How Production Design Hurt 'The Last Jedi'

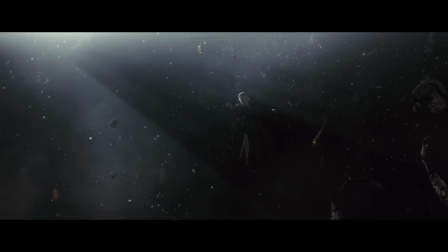0s
What did you think about Star Wars The Last Jedi as you left the theater? Never has a high-grossing, big-budget blockbuster been so divisive amongst its audience.
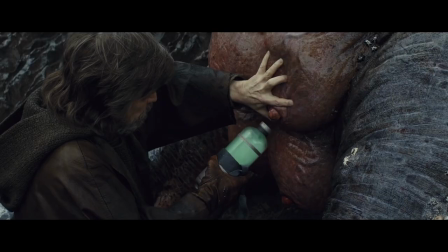9s
To some, it was a much-needed shot in the arm to a stale franchise. To others, it was a cause to boycott any following films.
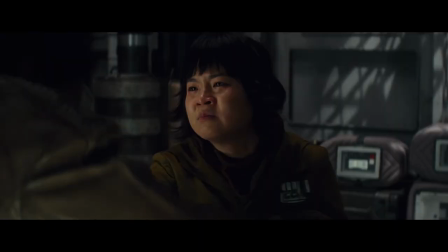16s
All these opinions and more have been discussed nonstop since the film's release, but none of these things are what had me bothered when I left the theater.
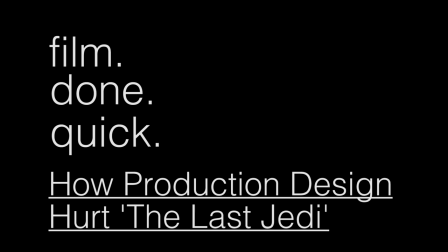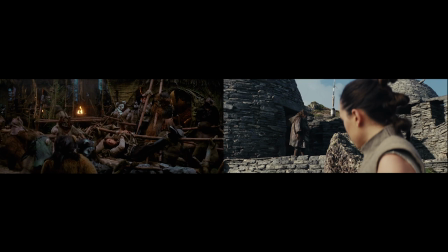28s
Look at these two scenes. How would you describe the Ewok world based on just the visuals alone?
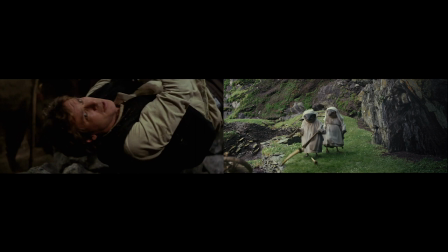35s
They aren't industrialized, their hoods look relevant to age and status. What about the village on Octo?
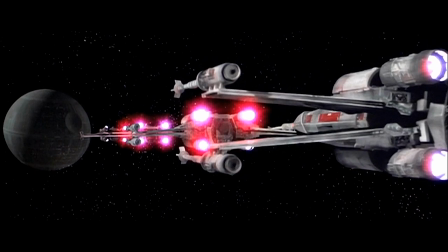41s
They're nuns, just British nuns, that's all. Okay, what can you tell me looking at the very first Death Star raid?
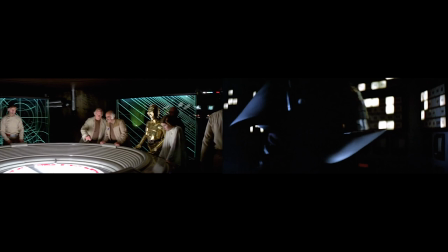48s
These two militaries have very different technology.
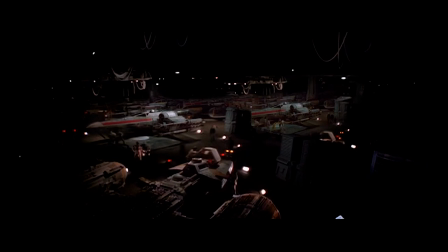51s
The big evil Empire ships and weapons look slick and new, while the scrappy rebels' tech look dirty and old and almost thrown together.
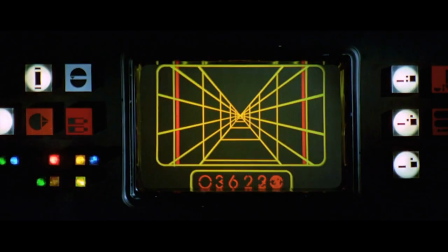59s
There's some familiarity with the way everything works, but it still looks like a space battle from a galaxy far, far away.
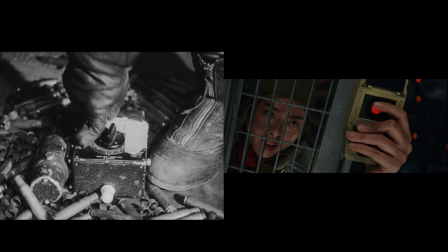65s
What about the dreadnought attack? They're bombers. Air Force bombers dropping bombs. Something completely recognizable. What this all comes down to is each film's production design.
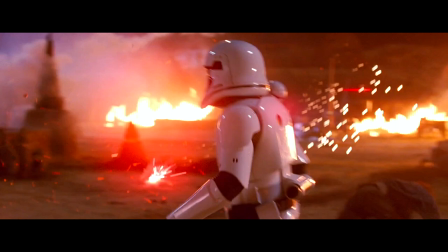75s
The creation and organization of all things in a film's physical world.
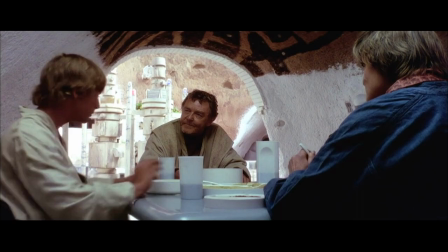79s
Production designers work tirelessly to create every single thing you see on screen, like props, sets, models, and text.
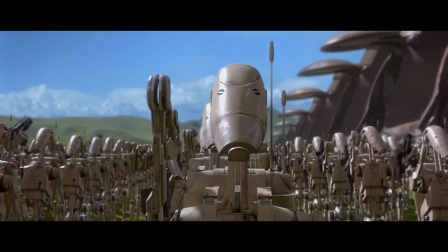87s
Even objects done with CGI have to be designed by these artists.
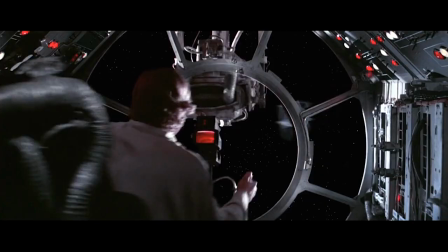90s
In every other Star Wars film, including the prequels, you can see inventive ways the universe is expressed.
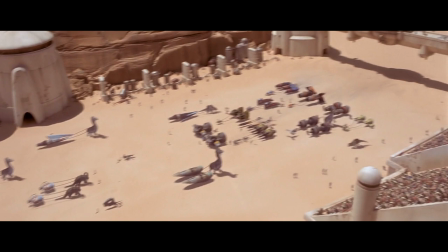96s
All this is important because production design helps tell the story. The problem with The Last Jedi's production design is that it doesn't tell a story.
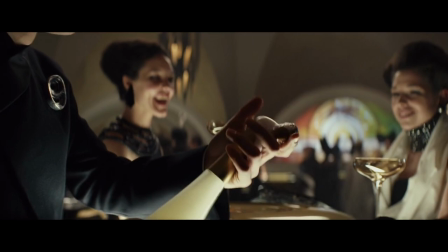103s
Instead, it tells us what writer-director Rian Johnson thinks is cool. It unapologetically looks like the early 20th century.
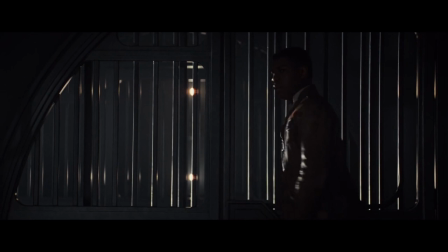114s
This intentionally referential style doesn't exist to help make a richer environment.
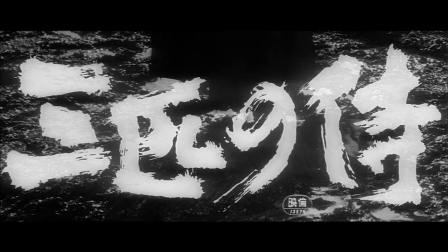119s
It exists only to grab our attention. When asked what movies inspired The Last Jedi, Johnson named several classic samurai and war films.
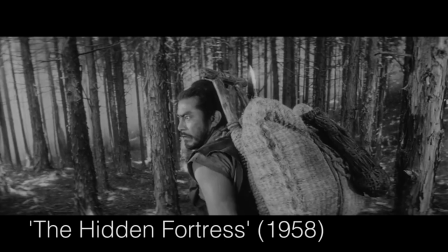127s
What's ironic is that these are all the exact same types of films that inspired George Lucas while making A New Hope.
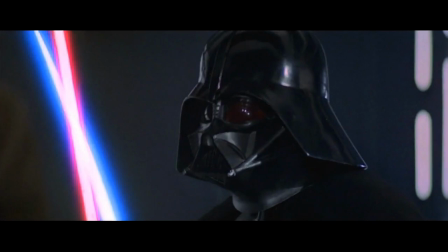132s
But Lucas borrowed filmmaking and storytelling techniques from his predecessors.
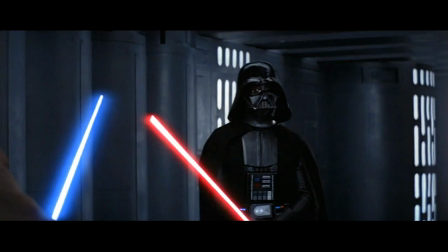136s
You wouldn't say this fight is a Buddhist monk and a samurai having a kendo duel, which is exactly what it is.
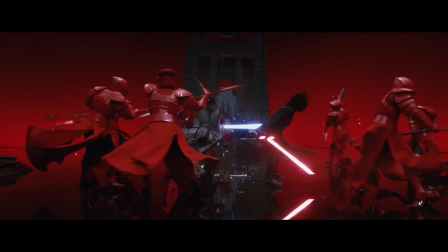142s
But it only takes the Japanese influence as a guide as opposed to the literal samurai that make up Snoke's arts.
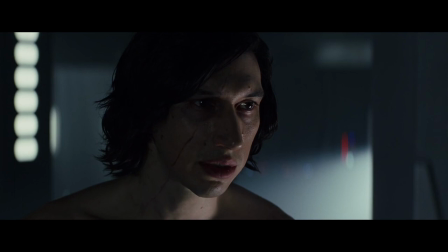148s
This is funny coming from the film whose big message is, let the past die.
Kill it, if you have to.
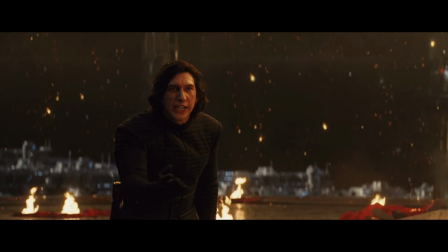155s It's time to let old things die. You're still holding on! Let go!
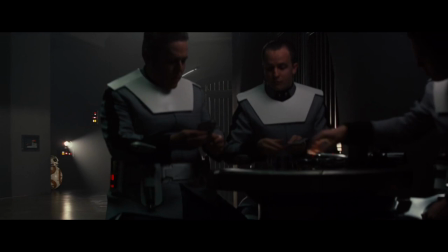160s
Although many talented people worked on this film, I'm going to say Rian Johnson is mostly responsible for what I didn't like.
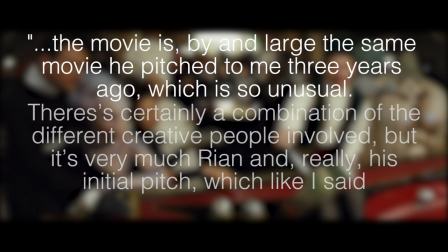167s
According to the film's own production designer, Rick Heinrichs, the movie is, by and large, the same movie he pitched to me 3 years ago, which is so unusual.
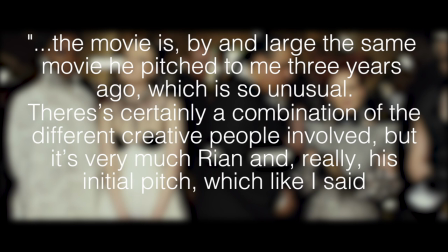175s
There's certainly a combination of the different creative people involved, but it's very much Rian and really his initial pitch, which, like I said, hardly wavered at all.
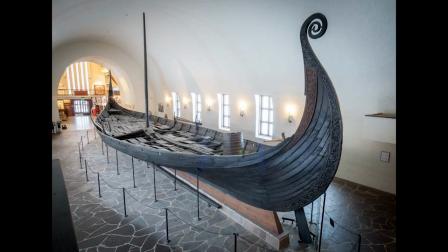184s
I know there's some wiggle room. Even if something is theoretically invented in a vacuum, there's a limited amount of ways form can express function.
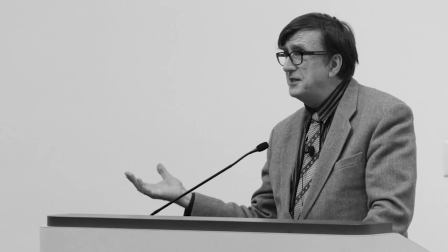190s
Designers must borrow from the real world to create something new. Philosopher Bruno Latour put it best when he said, all design is redesign.
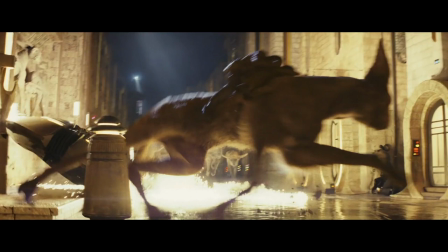197s
But this wiggle room is not The Last Jedi's problem. Johnson used his creative control to make a film his pop culture-driven imagination wanted to see.
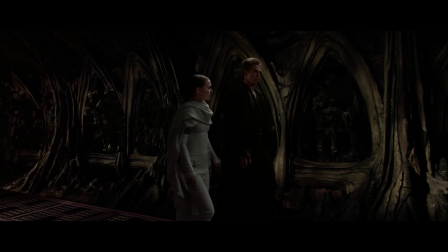205s
Even in the prequels where Lucas also had 100% creative control,
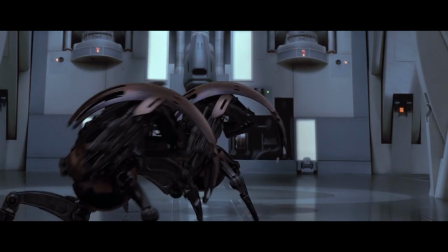208s
he let designers do their jobs to make cultures and technologies that were not only unique, but made sense of the movie's universe.
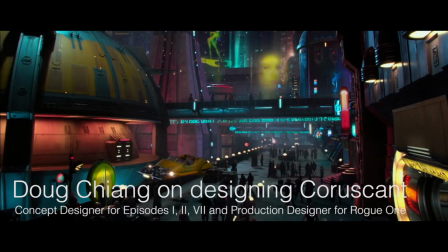215s In many ways, even though you only see such a small glimpse of it in the film, all this rich history was all figured out and planned.
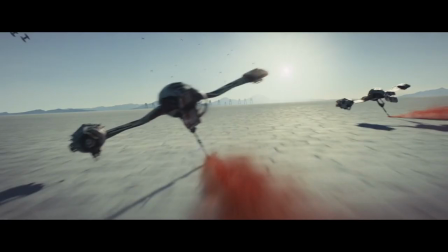221s So there's this incredible sense of history for the planet, and that's what really grounds the look of all of these films to make it look very believable.
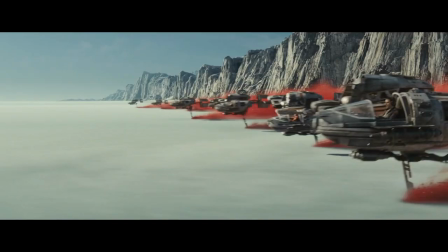228s
The worst offenders are the ski speeders on Crait that have pointless rudders stuck in the ground,
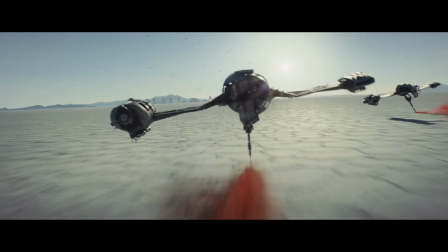233s
a design which made no sense beyond referencing old Air Force movies and to get this cool shot.
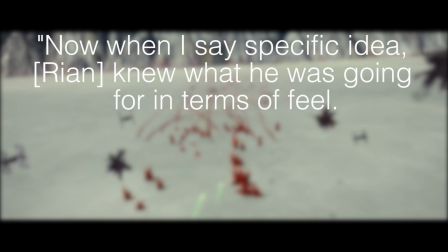238s
When asked about this scene, Rick Heinrichs said, now, when I say specific idea, Rian knew what he was going for in terms of feel.
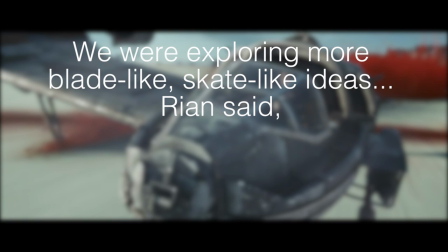245s
The actual shapes and the actual thought behind how it operates was just a little bit less clear.
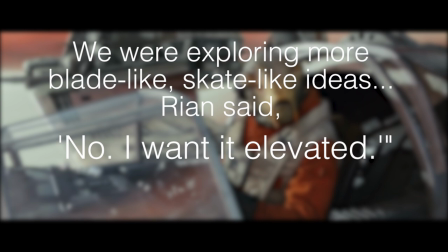250s
We were exploring more blade-like, skate-like ideas, Rian said. No, I want it elevated.
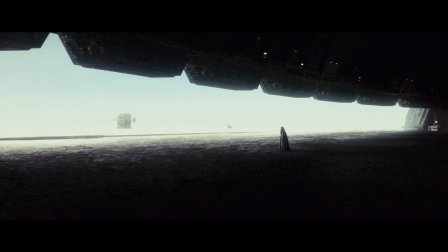256s
To reiterate, Johnson let his plot center on the invented fuel problem just to force the resistance onto a planet,
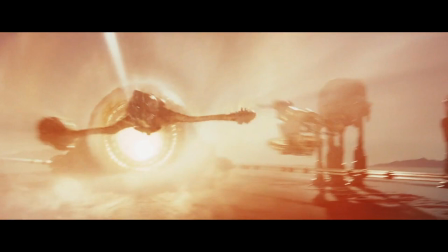262s
just to flip-flop his stance on impractical heroism, which he later flip-flopped on again, just to have his characters go out for one last stand,
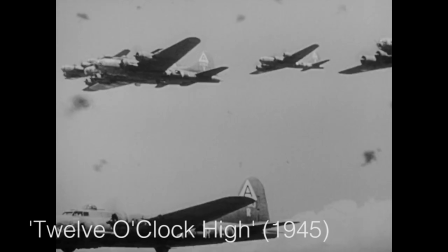269s
just so the speeders that the production designer himself didn't like could kick up the multicolored terrain, just to reference old war movies.
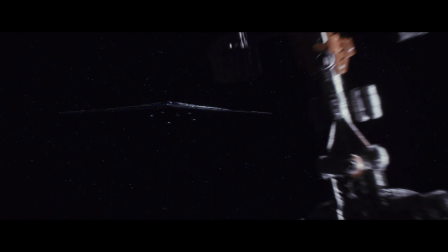277s
Again, no storytelling, no logic, just a cool reference.
Let the past die.
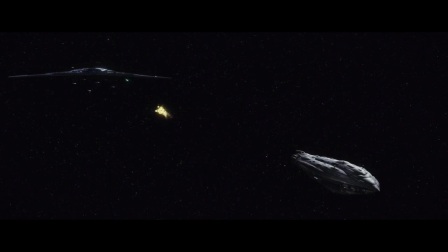282s
Even when something looked like it was from Star Wars, his story would be so referential, it wouldn't make sense for the design.
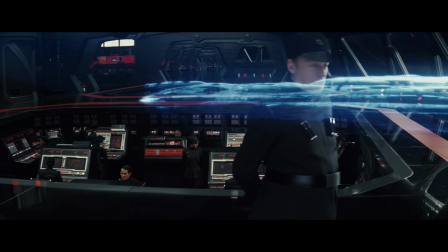287s
Like the slow speed chase that took up a big chunk of the movie.
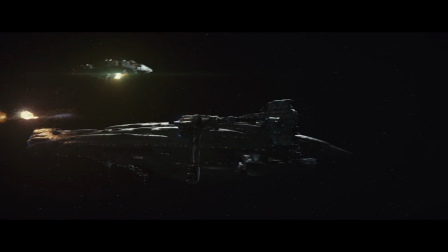290s
This level of tension is clearly appropriate for a movie about boats on an open ocean, not huge interstellar ships in the three dimensions of space.
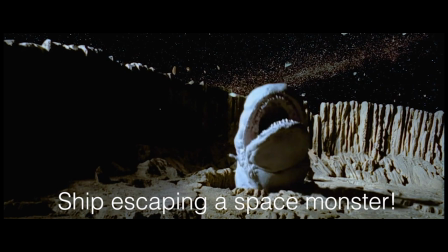298s
To make a sci-fi version of this classic cat and mouse plot, Johnson didn't use the genre to tell a new, inventive story.
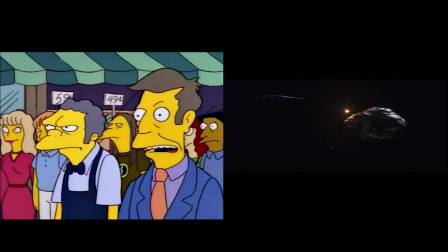305s
Instead, he turned the plot into...
very slowly getting away.
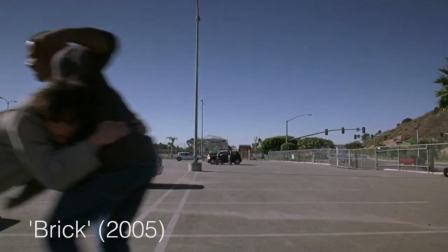310s
Rian Johnson is no stranger to stylistic juxtaposition.
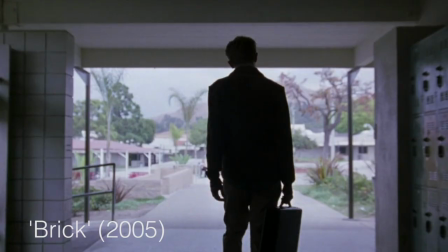313s
His debut film, Brick, is essentially a remake of The Maltese Falcon set in high school, and it's an absolutely incredible film.
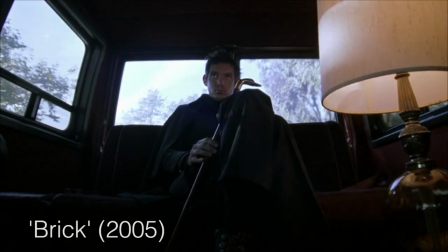320s
The story and the style work with each other instead of against each other. A clash of styles has worked many times.
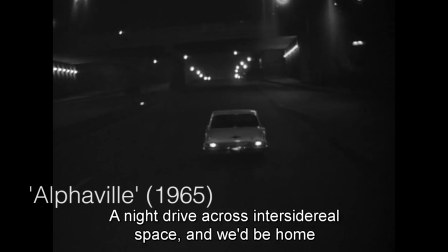326s A plague on both your houses! Roulant toute la nuit dans l'espace intersidéral, nous serons demain dans notre pays.
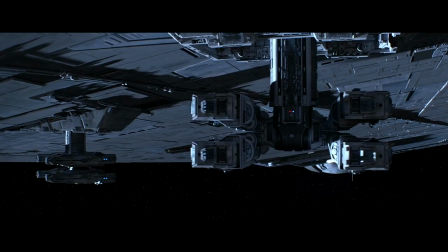339s
But the production design of Star Wars has never been about clashing styles. It's supposed to add depth to a fictional world.
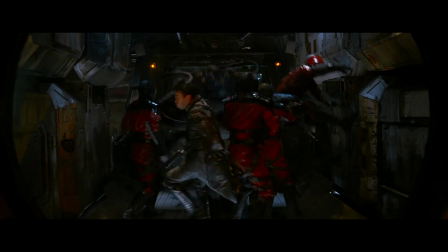344s
When I left the theater, I thought, that didn't feel like Star Wars. Even at its worst, Star Wars has always been about the creativity of its universe.
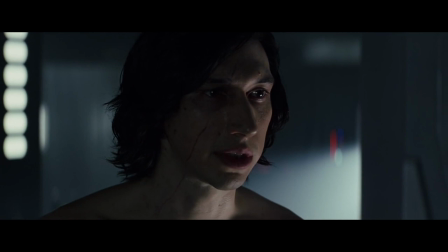352s
Star Wars isn't a cheeky, self-aware movie that references stuff the creator grew up liking.
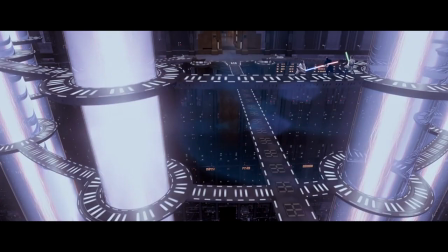357s Let the past die.
It's its own place. That's how the franchise has grown beyond just a few movies into books, toys, spin-offs,
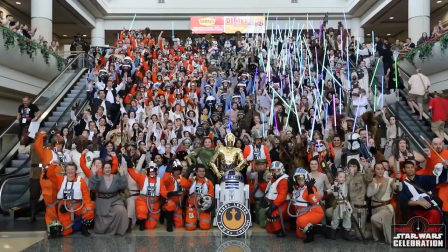365s
video games, conventions, comics, cosplay, TV shows, and even theme parks.
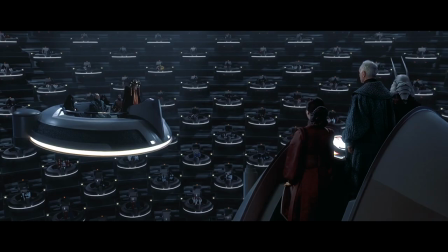370s
This strange world is so detailed, it feels real enough to exist.
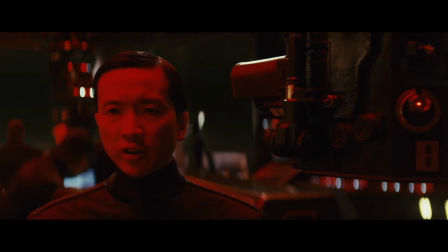374s
And The Last Jedi added to none of it because Rian Johnson's imagination couldn't come up with anything beyond what he's seen.